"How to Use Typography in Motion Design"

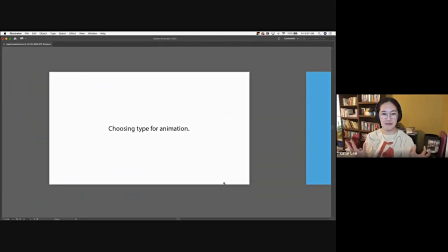246s
There are so many things to talk about when you choose type for animation, and something that comes up a lot and make it better is, how do we get type to feel like it belongs in the video? So I've like narrowed down what we're going to be talking about to that idea.
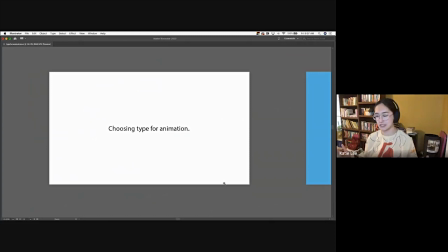264s
So here you see choosing type for animation. I think this is like an Arial font. It's really basic. It's centered in the middle of the page. It looks fine. It looks like on a white background, it could belong.
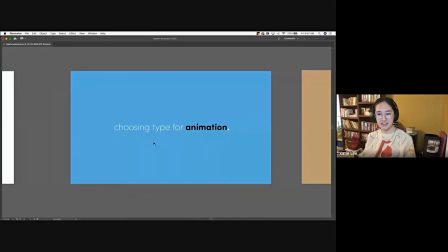281s
But what happens when you just spend a little bit of time, you know, picking something? You start to get a little bit more character. You start to get a little bit more feeling for like what type of animated video this could be a part of.
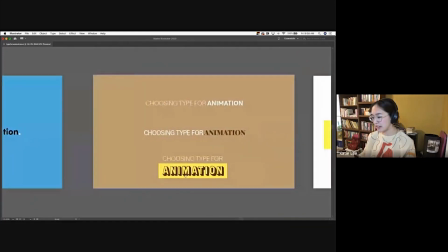298s
And then if I give you three other options,
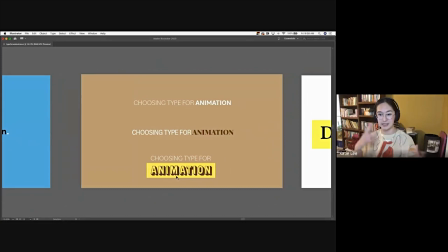303s
now we're really trying to see what type of video these are going to be. Like the middle one to me feels very sophisticated, or it feels a little bit more scholarly. The one on the bottom feels kind of cool. It feels like, you know, there might be some characters.
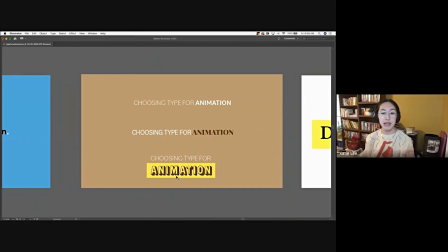320s
It might be like a fun video. The one on the top feels pretty professional to me. And all of these things I'm using, you know, the first one, that's the same font.
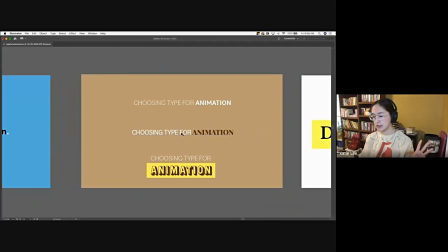332s
That's one font with two different widths. The second one is two different fonts, but they contrast really, really hard. And I've applied a little bit of color to make you really respond to a specific word in this block.
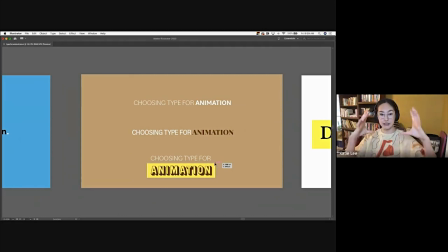351s
And then the last one, I've kind of combined those things, color, two different typefaces, different weights, and I've used a graphic element behind one of the words to like, and formatted it. I've laid it out in a way that's pleasing to the eye.
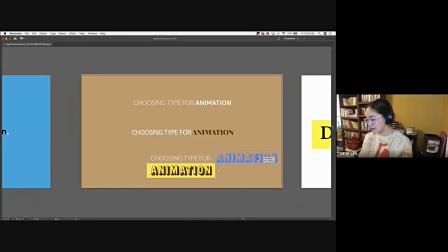370s
If I change this and I put this here, you know, this doesn't look, I mean, it does look kind of cool, but like, it's not as designed as like, you know, something that creates a bigger block.
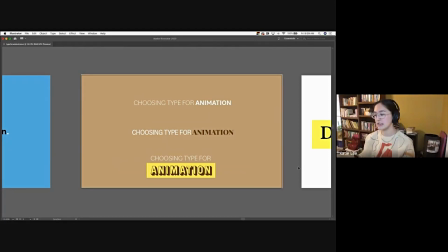387s
So I'm gonna walk through kind of the nature of these things and how you can kind of start to think about type in this way, where it's singing a little bit more like this versus this.
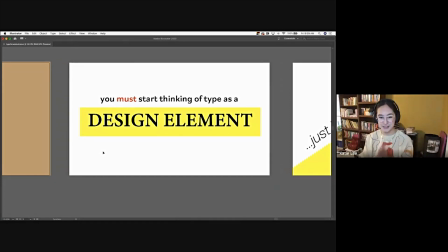402s
So the first things first is you have to start thinking of type as a design element. If you're not already, you have to start thinking of it
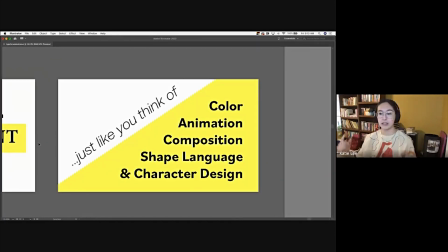417s
as the same level of color, your animation, your shape language, your character design. Even if your video, even if your style frame doesn't have type, like even if the frame you chose to give to the person doesn't have type,
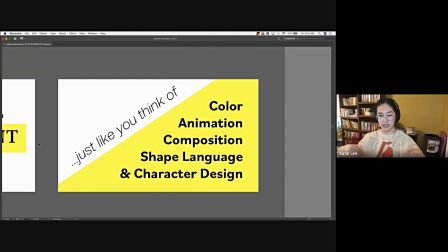431s
I want you to like start thinking about what type you are using, like from the very beginning. And some of these things they have in brand, right?
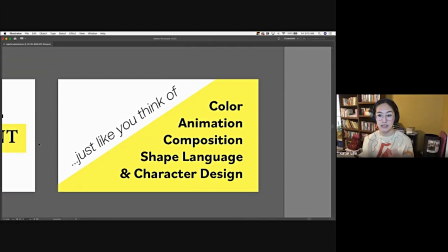443s
So then I'm going to talk about what you do if the brand font is this or that, how to still make it feel like it fits in the video. But sometimes that's asking them if they would consider, if they're going super organic or, you know,
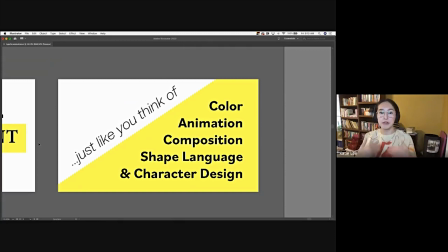460s
left or that you have to ask, hey, I'd like to propose or pitch a few type options that I think might be better suited for this video. And those can still pair with their brand fonts.
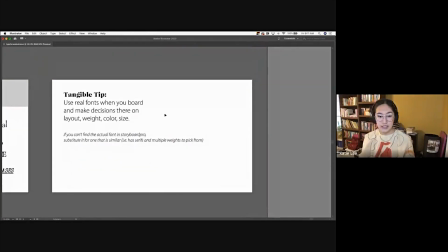475s
So my first tangible tip for that is when you're in Storyboard Pro, when you start to board, use real fonts. Use real fonts when you board and make decisions when you start your beats as to the layout of the type,
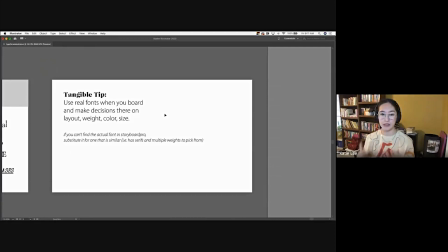493s
the weight, the color, the size.